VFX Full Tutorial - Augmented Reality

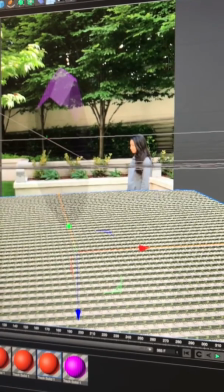(12:20)
Nope, am I lying? Spherical?
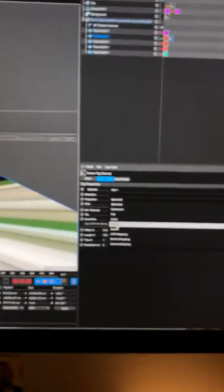(12:23)
Okay, there's lots of ways that you can interpret this image, but we're just gonna choose frontal so that it's like a straight up front facing material.
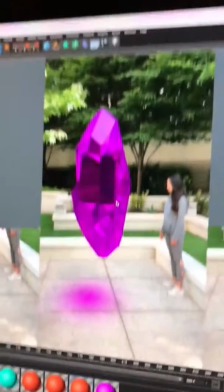(12:30)
And so what this does is it allows us to kind of preserve our shadows and our scene, and it starts to look more realistic.
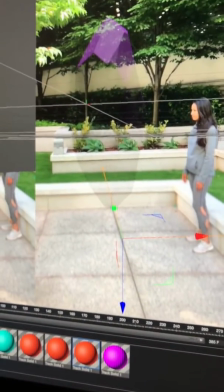(12:39)
That's all, you know, we're trying to go for a realism look. And so now we kind of got this scene going on.
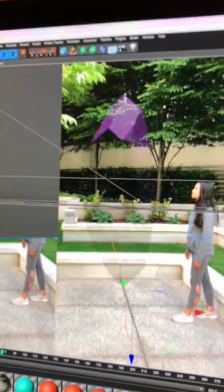(12:44)
Let's see what happens if she interacts a little bit closer with the object.
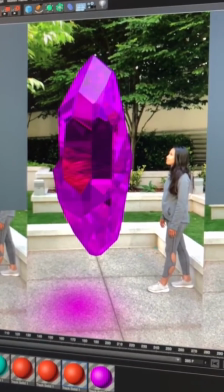(12:52)
Sweet.
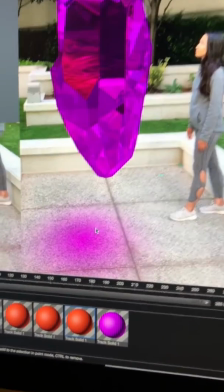(12:53)
And I might want to make this shadow darker, because this is kind of, I mean, maybe it would be glowing like that, but I actually imagined it would have a shadow.
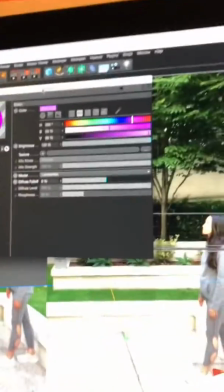(13:02)
So one thing we could do is probably change the translucency so that maybe we make it a little bit less transparent.
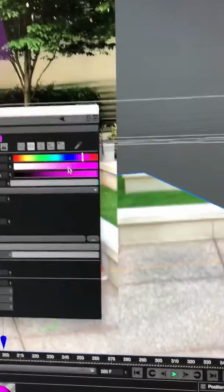(13:09)
So go to the transparency brightness and just decrease it a little bit.
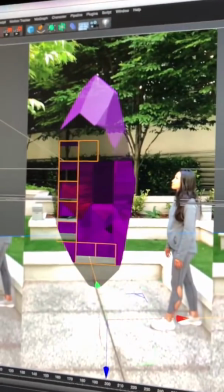(13:13)
So now it's gonna be a little bit more matted, a matted down crystal, and that also makes the shadow a little bit darker.
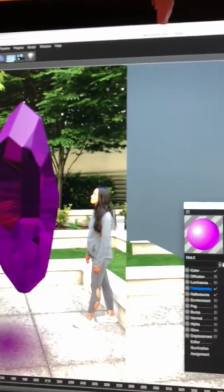(13:21)
Now it's more like a, now actually I don't like that. I'm gonna take that back.
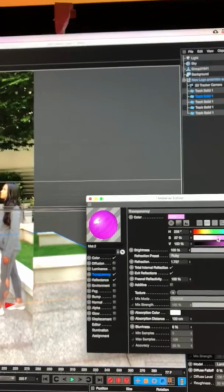(13:26)
We're gonna crank it back up. Maybe I'll make the shadow a little bit less shiny or something, or more shiny.
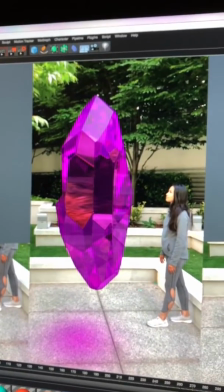(13:35)
Let more light pass through it. And let's also rotate the crystal.
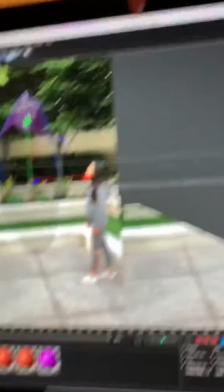(13:41)
So I'm gonna grab the crystal here, go to frame zero,
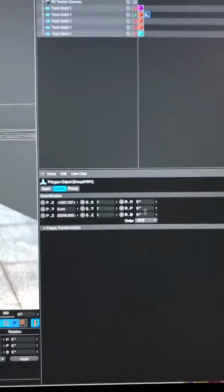(13:46)
choose our crystal, go to our coordinates, and we got a Y rotation that we can work off of.
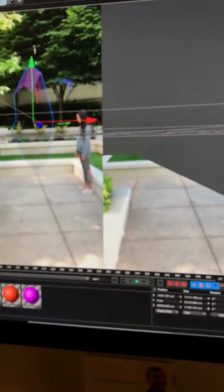(13:51)
Hope that will look weird. Don't want to do that one. I want to do one along. Nope, that one not as well.
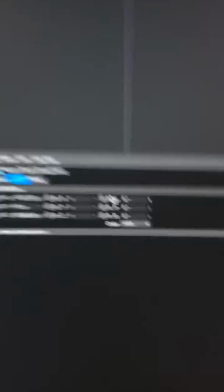(13:56)
We want to rotate here. Yeah. So I'll just set a keyframe at the beginning of time,
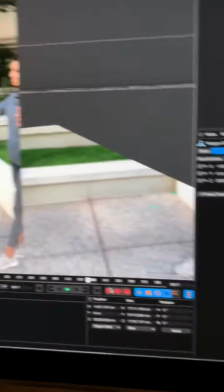(14:03)
and then we'll go to the end of the animation and around frame 385.
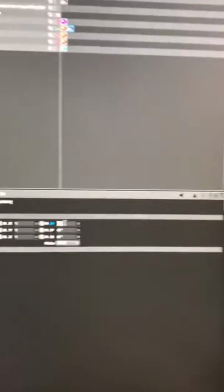(14:08)
Let's have this thing rotate maybe 720, just two times.
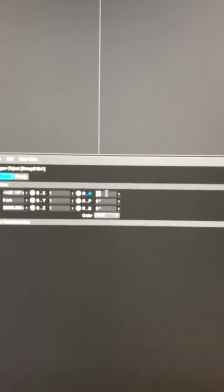(14:14)
Ought to look cool. Okay, so this is the fun part.
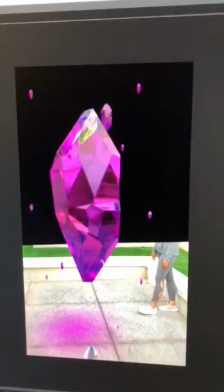(14:18)
We're starting to render out some footage, and what you'll notice is I removed the top half of the frame.
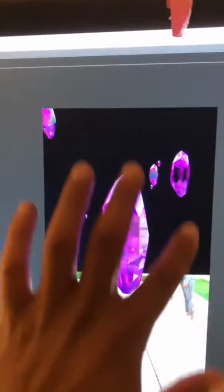(14:24)
Now that actual black area here is going to be transparent,
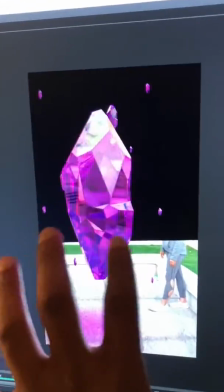(14:29)
and this is gonna allow us a lot of flexibility when we merge this footage back with its original version inside of After Effects.
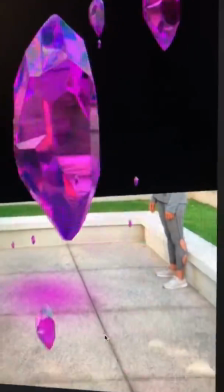(14:38)
You can kind of just see like, what, you know, little details that we have going on here. I'm really liking the way the reflections are coming out on these crystals.
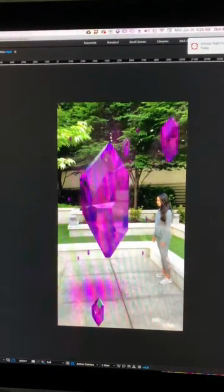(14:46)
So having that background separated allows me to light the background separately from the subject which is how I get this glow.
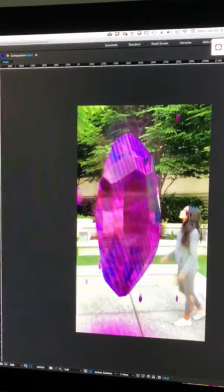(14:53)
Whoa, without what that, is that, everything would glow with those like light beams on the top, and it would look weird.
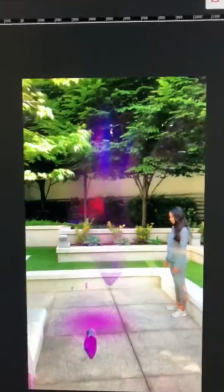(14:59)
What is that? So here it is with just the light beams, whoa, no object. What is that?
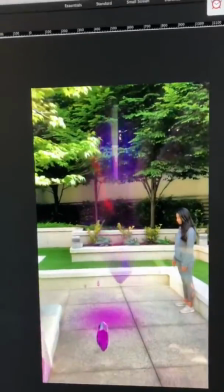(15:02)
I wouldn't be able to do this if it was all part of one giant flat layer.
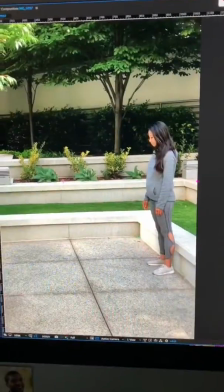(15:08)
You have to separate the layers. Whoa, what is that? To get the lighting to look even better on our subject, what we need to do is rotoscope.
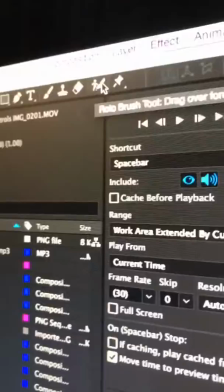(15:15)
So I like to use the rotoscoping tool here, the roto brush.
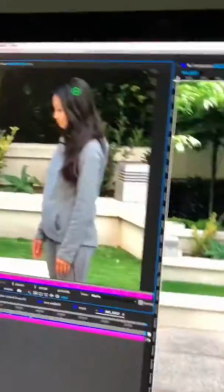(15:19)
So we have it selected, and what we do is we're just gonna draw kind of on the subject,
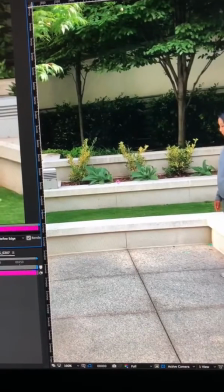(15:25)
at least the parts of the subject that we want to have the lighting be impacted by.
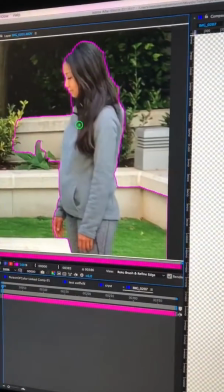(15:35)
Okay, so it kind of crops it out.
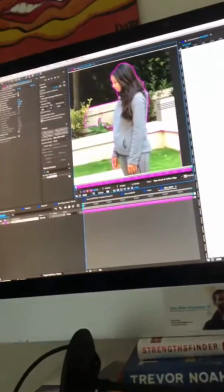(15:37)
Now, if we want to deselect that area, we would hold Option and then kind of paint over it, and then it'll subtract that from our selection.
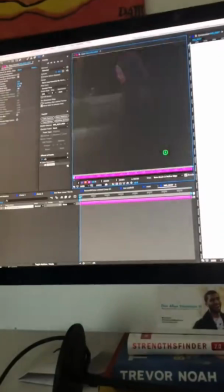(15:46)
Same idea here, I'm gonna hold Option, subtract that area, and then you get to see an effect right there.
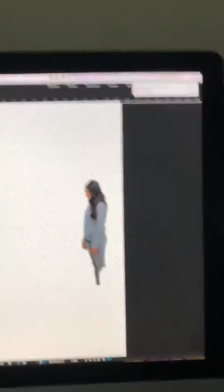(15:52)
So you can already see how the subject's getting separated from the frame.
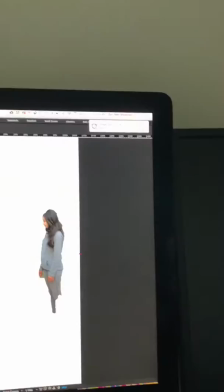(15:56)
And then what we can do is kind of just move forward, or we can hit play or spacebar
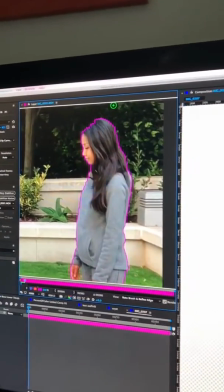(16:05)
and see how the subject is being rotoed. Now it's okay in this case for the roto to be kind of rough.
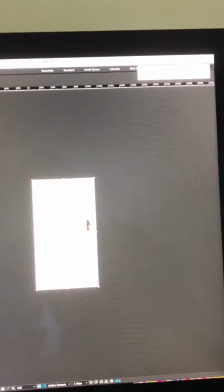(16:16)
At least for my purposes. We need her to be a little bit separated from the background.
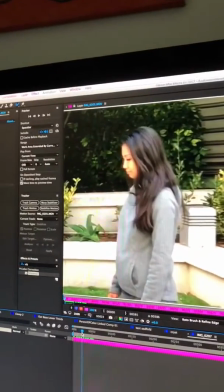(16:24)
And it looks like we lose the roto right around this frame here.